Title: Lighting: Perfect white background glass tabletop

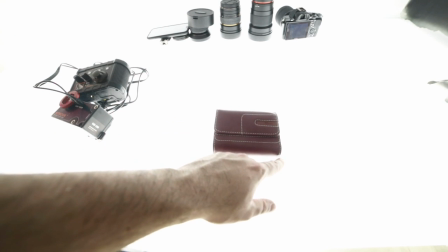[4:07]
And also this is going to be eating up a little bit too much of our corners from the item.
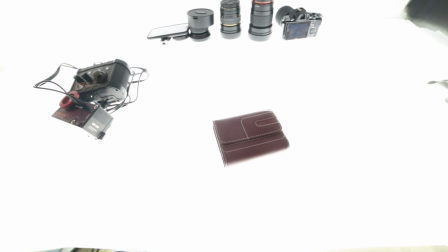[4:12]
So it's basically going to be making them a little bit too bright. And of course that will really, really depend on the item that you're using and its color and how reflective it is.
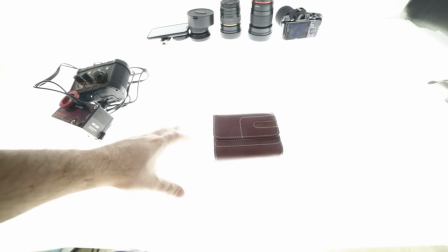[4:21]
So for some things I would use just the backlight, but it is a very sort of special effect where it has a very, very strong.
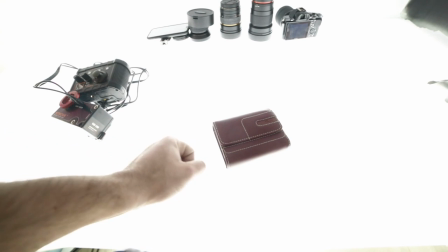[4:31]
you can see it has a very very strong wraparound sort of lighting effect and now what i'm going to do is i'm going to turn
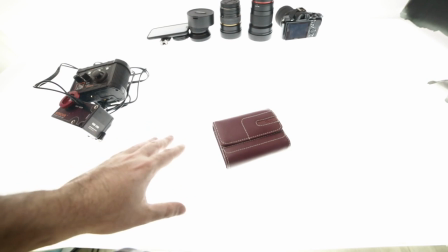[4:37]
that top light back on and reduce my exposure a little bit and then now you can see that we still have a white background but the image is
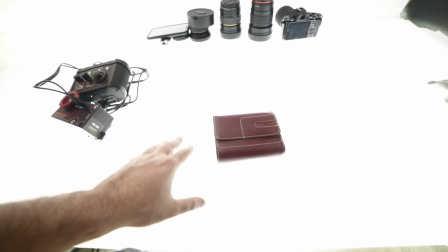[4:43]
a little more you could say a little more normal still a sort of wraparound light but as you can see right now
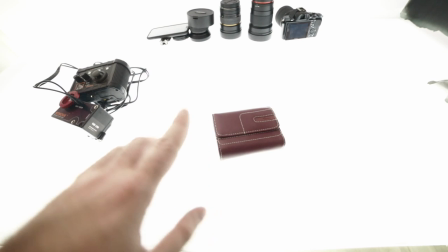[4:51]
when i if i'm only blocking the light coming from here there's very very
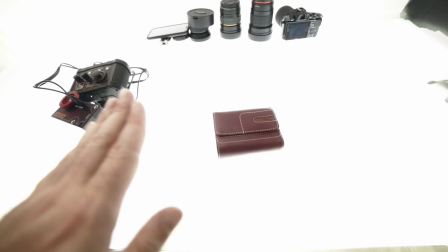[4:57]
little um flare there is still some so we're still getting a little bit of flare happening in
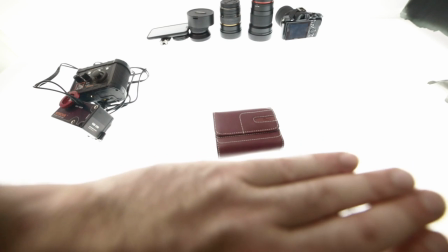[5:03]
the lens which is basically sort of reflections in the lens but it is less and for me it's at an acceptable level and then
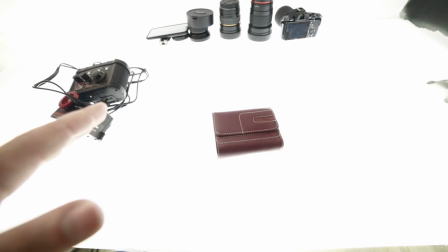[5:11]
normally I would have a lot less than this because I wouldn't be shooting this wide
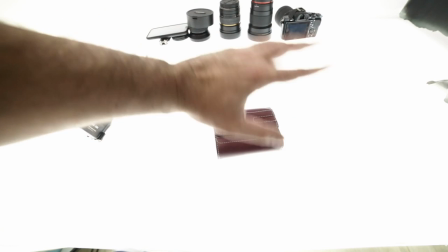[5:16]
I wouldn't have all of this white area giving me flare and of course
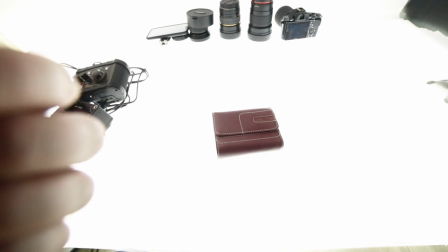[5:21]
I could be using something like a matte box or what I actually have on here is a lens
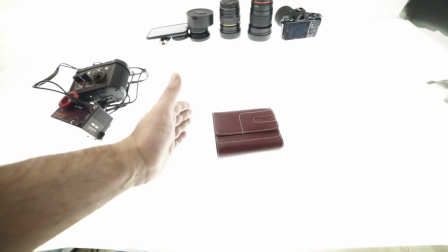[5:26]
hood so normally I would actually only be shooting the item.
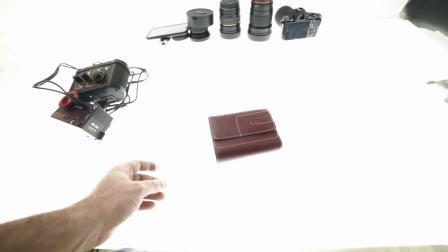[5:31]
So in that case flare isn't such a huge issue and of course if you have a fairly okay lens then again it's not going to be a huge issue.
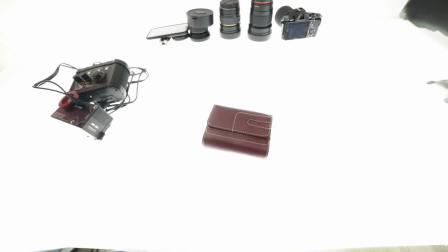[5:39]
So that is basically it.
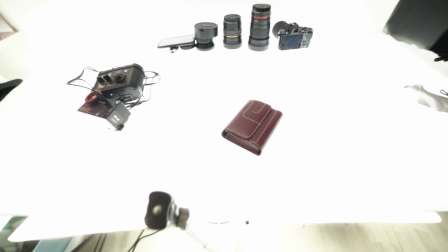[5:42]
That is the lighting setup and of course if you have questions feel free to ask me in the comments below.